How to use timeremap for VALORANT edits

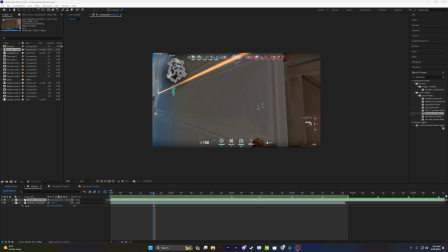Alright, what's up guys? I'm going to be showing you how I do my time remap. This is for mainly video games and Valorant. The actual time remap part you can probably do for anime, but you're going to want to do Twixter. And I have a tutorial for that linked in the description. So starting off, whenever you go to edit stuff like Valorant, you're pretty much just looking for key points in the clip that you can time remap and make look very, epic and sexy.
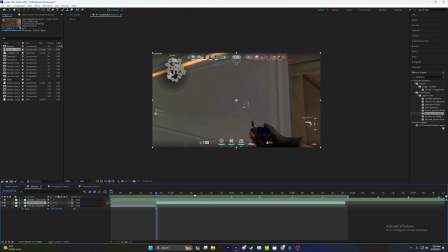So here I'm going to be using the pull out animation of the sheriff because I think it looks really cool.
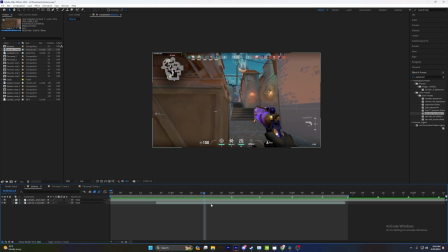It's very flippy. I think that'll just look very nice in a edit. So you just want to cut when the animation starts and then cut it when it ends. Now my clip is 120 FPS. I recommend everybody to try not to use 60 FPS clips and to upscale the FPS of things. You do that via flow frames. I'll be making a tutorial on that soon if you want to wait for that. But if not, just look up flow frames tutorial.
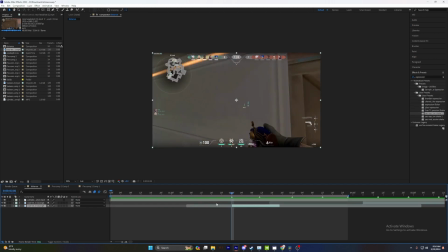It's a free program. But as you can see here, I cut it up. So the very first thing you're going to do is turn on frame blending. So you're going to go here. You're going to click this button. You're going to click it twice so that it looks like this. And you're going to pre-comp your clip, Control-Shift-C.
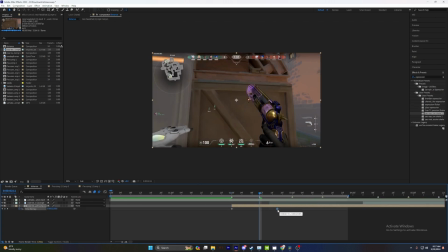Control-Alt-T to bring up time remap. Bring the keyframe all the way on the right to match it up with like however your stuff is synced.
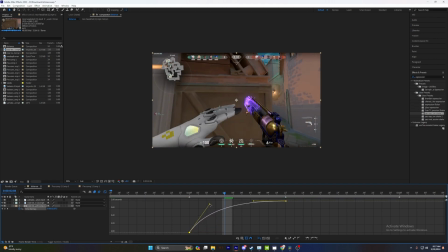Ease it, go into your graph editor, and this is how I like to do my graphs. I graph differently every time because every single song is different.
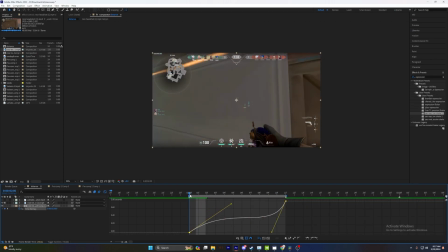But as you can see here, I think that looks pretty okay. If you want, you can move this a little bit so that the animation is, I wouldn't say more smooth, but I guess a bit more fluid. Or if you just want a very tight animation, you could move this close to the left and move this close to the right, and you'll get a very slow, I'd say kind of stiff looking clip,
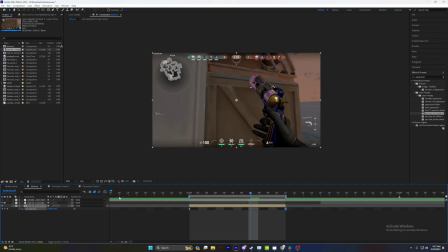but I like mine about here. And so here, as you see, we did the pull out.
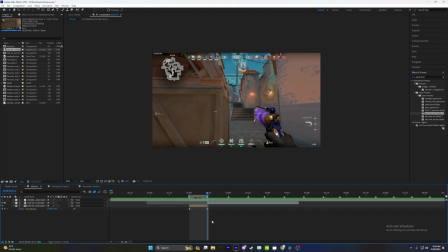From here, you're probably asking, what do you do next? Well, the thing you do next is figure out the other key point of animation. So here, it's obviously going to be the kill. So I do it about a frame before they actually click the button to shoot the gun. So as you can see there, they kill the neon. We're just doing the same thing again. Control-Alt-T, F9.
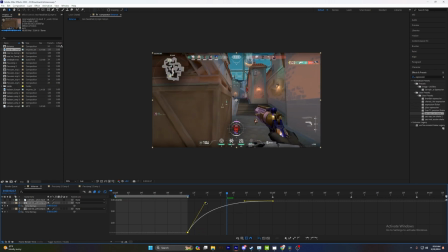And with these, I like to graph them a little bit slower. So I'll move this up and then I'll just put this really close to the right and straight down.
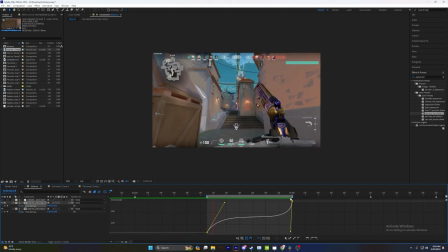So as you can see, it all kind of flows. This clip is very weirdly shaky, but honestly you're not going to see that with your effects and scales and everything.
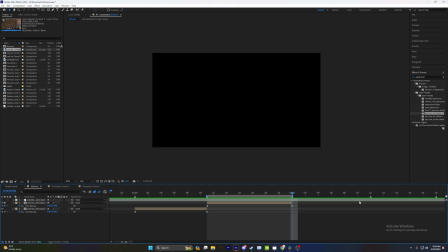So that's how you do a sheriff. Just for tutorial sake, I'm going to show you how I'd also do a vandal.
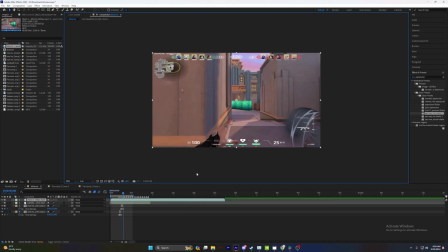I actually ended up finding a very nice clip so that I can show you two things in one. So I'm also going to be showing you how I would time remap certain abilities. So here, for example, we have a sage slow. So it's pretty much all the same logic. You're just going to do key animation points. So here, when she pulls the orb out, I'm going to cut it like
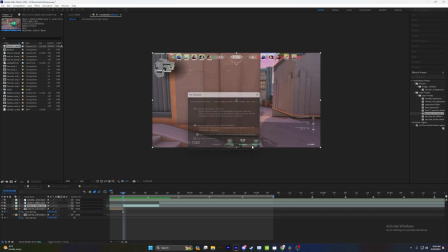that. I'm going to focus on that animation, and we're going to do the same exact thing. This clip is in 300 FPS.
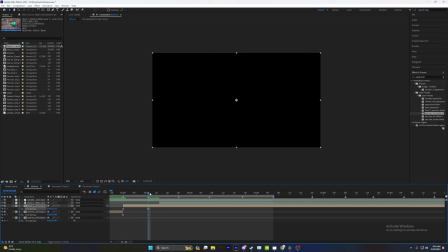I just got it from a different place. Also, if you ever want to find high FPS Valorant clips and you don't want to make your own, you can always just search up Valorant edit clips in description.
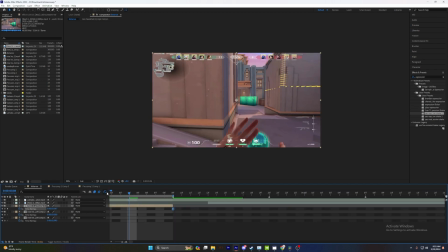You'll normally be able to find them there. And we're pretty much just going to time remap it the same way, just something like this. And the next key animation point here would be her throwing the orb. So I'm going to bring this up halfway, and considering how short this clip is, I'm going to make this pretty slow.
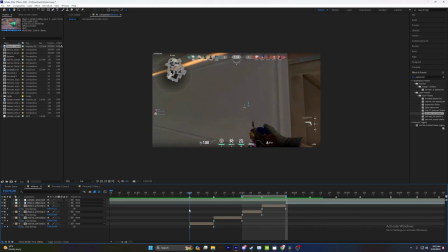And then she pulls out her vandal. Now, would I structure something like this for an actual edit? Probably not, but this is just kind of to show you multiple things.
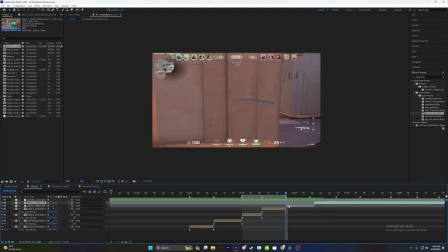So she pulls out her vandal here. A pretty consistent one you're always really gonna do is pull out animations.
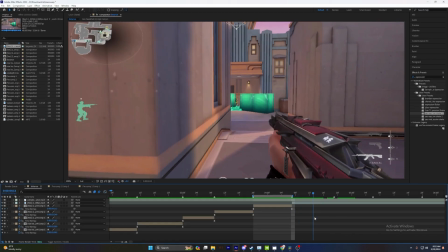Those always look pretty good. As you can see here, we're just doing the same thing. Now, when you go to remap sprays, you don't really want to remap it like everything else or it'll look a little weird.
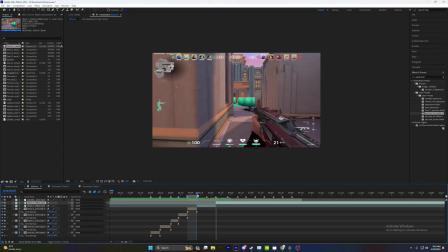So here's just pretty much a full spray down. What you want to do is you actually want to time remap it very loosely. So here it's going to be sped up a little bit. So with everything else, you would do something like this, where it'd go really high up, really far down. But for specific spray downs, I like to do something a little bit more like this.
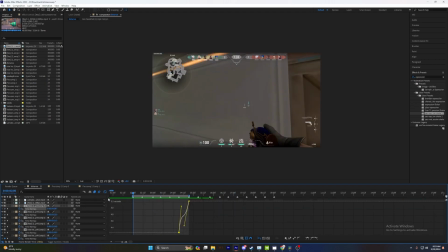As you can see, it's not just like super slow in the middle. It's just very loose, because if you don't do that, it just tends to look very awkward.
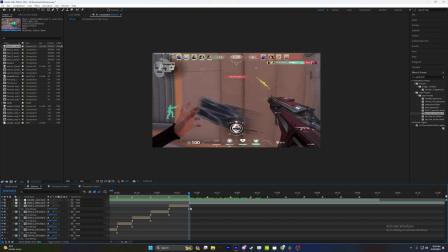And then for the final thing I'll show you here is just, as you can see here, she's reloading her gun. This gun has a very pretty reload. So it would be when she pulls out the weird, I say weird, but it's like just water, where she pulls out the like liquid, and then she goes and she puts it like that.
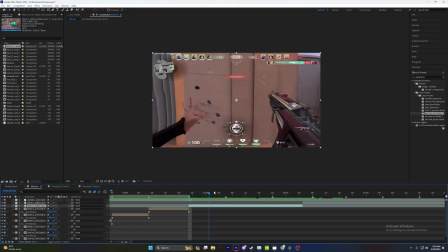Those are like the pretty cool key animation points. So I'm gonna cut it here when she starts to form that.
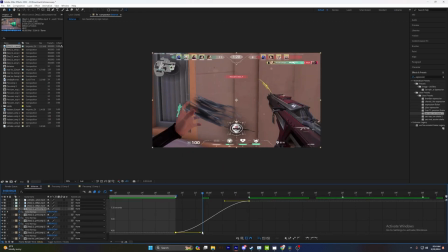Pre-comp, Control-Alt-T, and it's pretty much just all the same remap. I feel like this tutorial was really less about teaching you how to time remap, because time remap itself is pretty simple. It's just more about what you want to time remap and how to time remap certain aspects. And that's pretty much it.